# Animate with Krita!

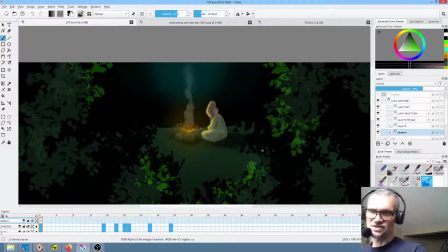8:20 right, so that gives us a little bit of shadowing off the rocks that comprise the that surround the fire. Okay, not too bad.
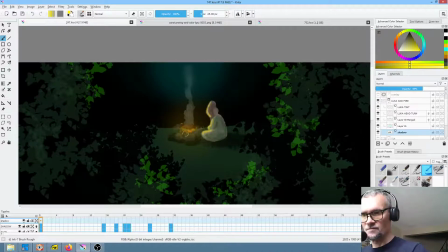8:39 And arguably we could actually enhance our glow as well from the fire. Now here we want to turn the opacity way down. And I want to kind of zoom out and make sure I'm not overdoing it.
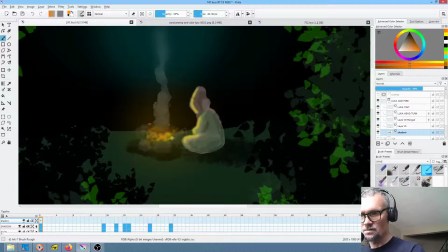8:59 Let's get a little bit of orange in there. Okay.
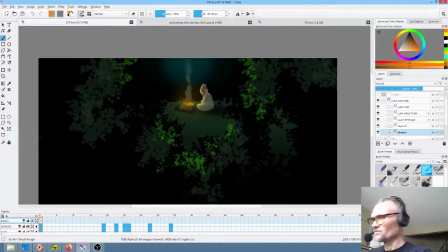9:05 It doesn't take much. And we will save our work.
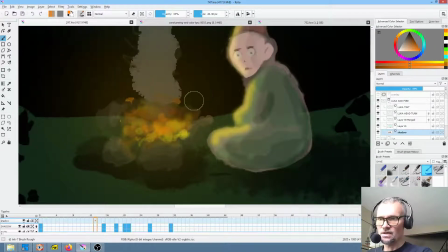9:15 Okay, so that worked pretty well. Now this is not perfect. If it was really grabbing your attention the whole time, it might be questionable.
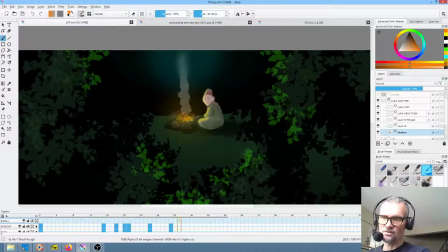9:24 One could argue that you could go in there and manually paint a little bit more fuzziness or
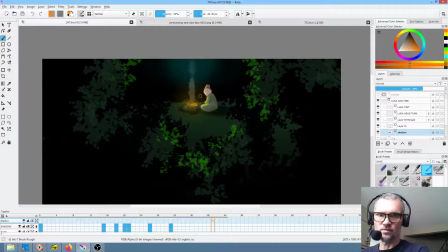9:31 even transparency into the smoke, but basically it's pretty much working. Let me see what this is. Okay, yeah. And here, again, we could fine-tune this.
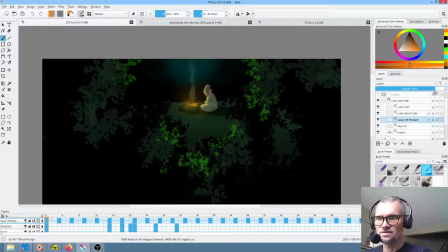9:46 Probably, honestly, something like that probably looks better as opposed to fully opaque. So let's kind of dial that in. Okay, that takes care of Luca and the fire.
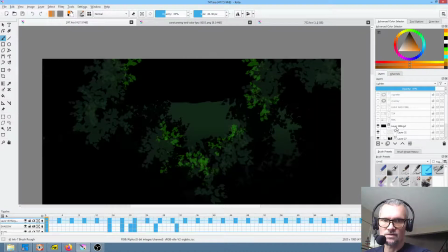10:01 Let's turn that off. The background, just so we're covering it here really quickly,
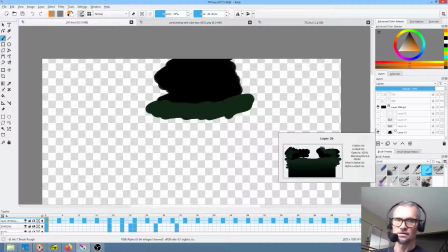10:07 consists of, I needed to put a layer behind Luca to sort of sew him to his environment.
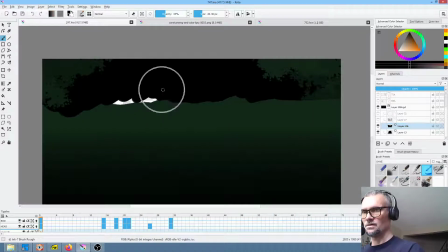10:16 As long as we're here and fixing things, let's just go ahead and fix this.
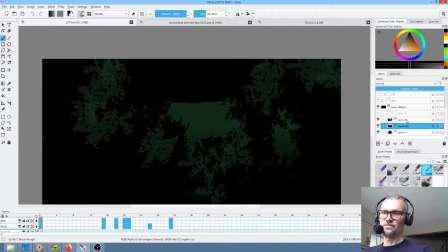10:25 Okay. Then we added foliage that is going to be between the background and Mel and Tianara, and then I added just this little bit of a highlight layer, you know, which you just do at full opacity and then just turn it down and dial it in.
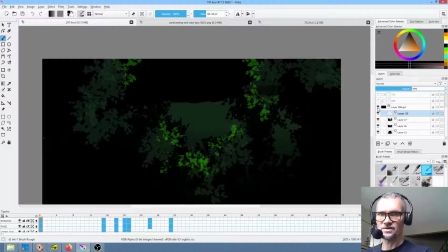10:47 Something like that. So that took care of the background. Okay.
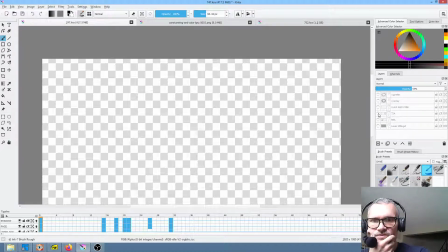10:54 So Tianara and Mel,
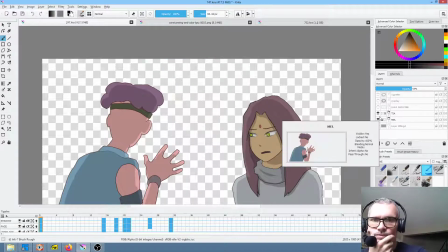are both, there's probably not a lot to say about this. I mean, it was pretty straightforward.
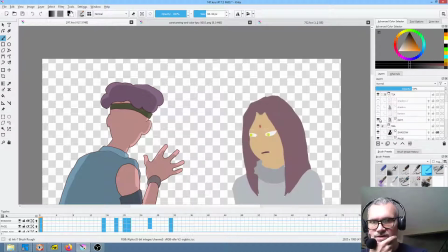11:10 I knocked out a quick pencil test, inked it, did the coloring based on the just straight out of the color model, so nothing fancy there. Then I added 2 shadow layers.
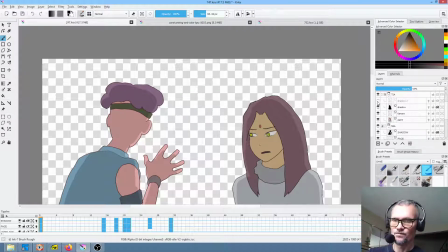11:22 One general shadow layer to just kind of separate them from the light source, and then a second shadow layer to you know, delineate their own local shadows. So, and then if we put Luca back in,
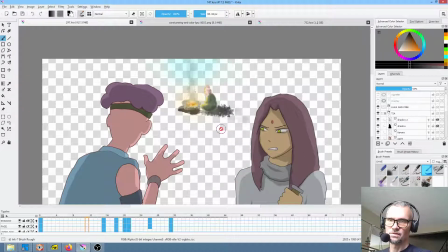11:41 we can see that one of the things about the animation that I felt was important is you want to make sure you sequence things.
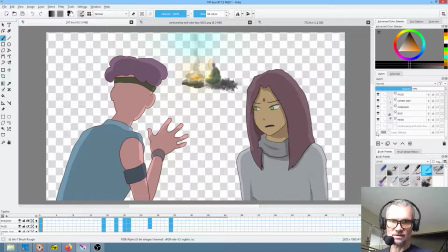11:52 So and it's hard to see without the background on, so we'll turn the layer, the background back on.
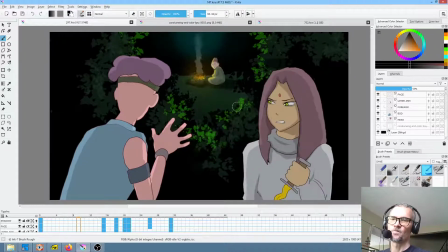12:01 But what I'm pointing out here is that
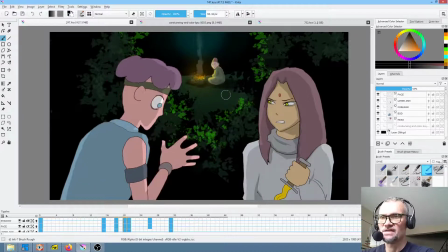12:06 if Tianara did her action and Luca turned his head at the same time, you would never notice one or the other.
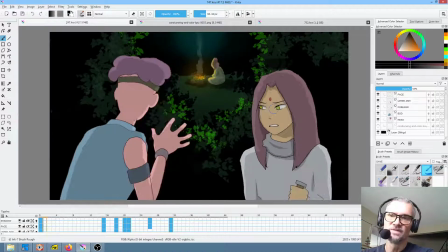12:14 The likelihood, because she's much bigger in the frame, is that you wouldn't notice Luca. So therefore, you gain nothing by having Luca turn his head.
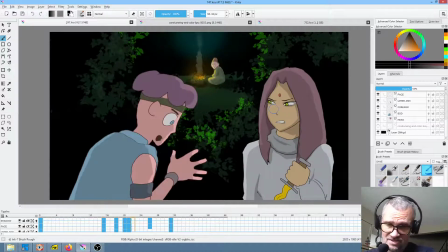12:24 And I'm not arguing that that actually is that important in this shot. It's probably not.